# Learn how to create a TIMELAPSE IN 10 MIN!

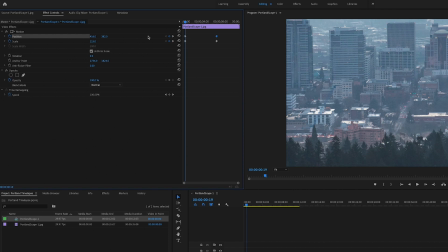(8:15)
You don't have to do it, it's a creative choice, but it does create a more dynamic visual and gives your time lapse even more motion than it already has.
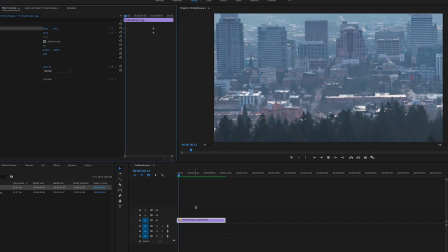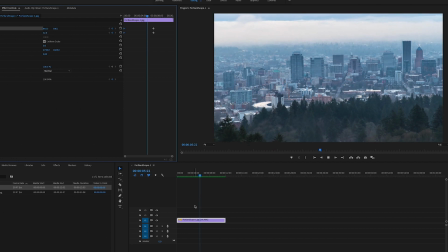(8:30)
So it starts in and it pulls out, but it kind of stops abruptly.
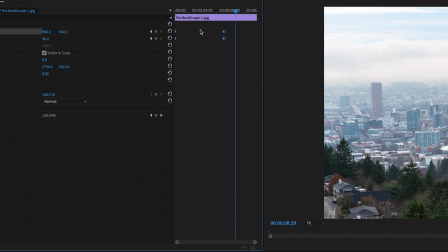(8:35)
So what I'm gonna do is I'm gonna highlight all of my keyframes, right click and click on temporal interpolation and click ease in.
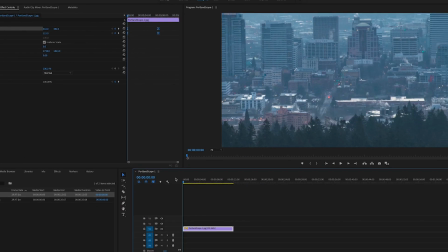(8:44)
So what this is gonna do is it's going to allow the motion to basically ease in and
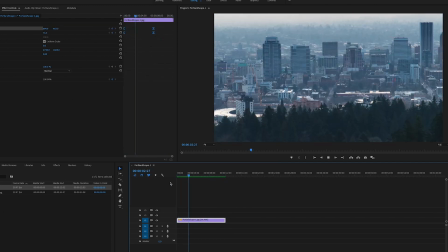(8:49)
not look so abrupt when it finally reaches its point where it reveals the whole city.
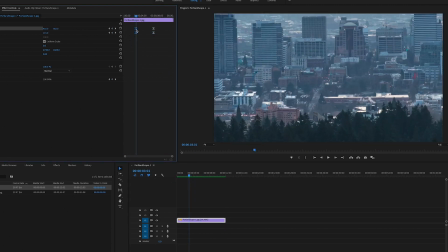(8:54)
So I'm gonna do a little bit of tweaking to get the in and out point that I want. So that's basically it.
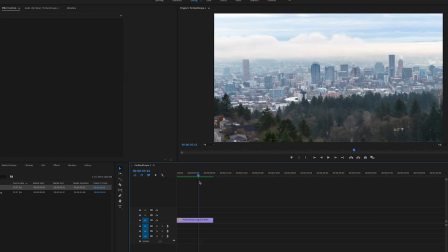(8:59)
And this is it. The time lapse is finished.
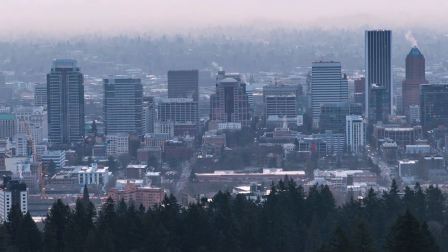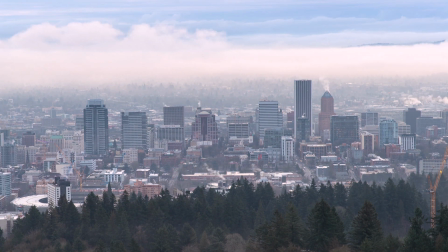Super easy, right? This doesn't take a lot of time at all, and once you learn the skills, then you're gonna be shooting time lapses everywhere, looking like a pro. Thank you guys so much for watching. If you enjoyed this video, please leave a like, leave a comment, subscribe, hit the notification bell, follow me on my personal channel, and I'll see you guys in the next one. Keep killing it.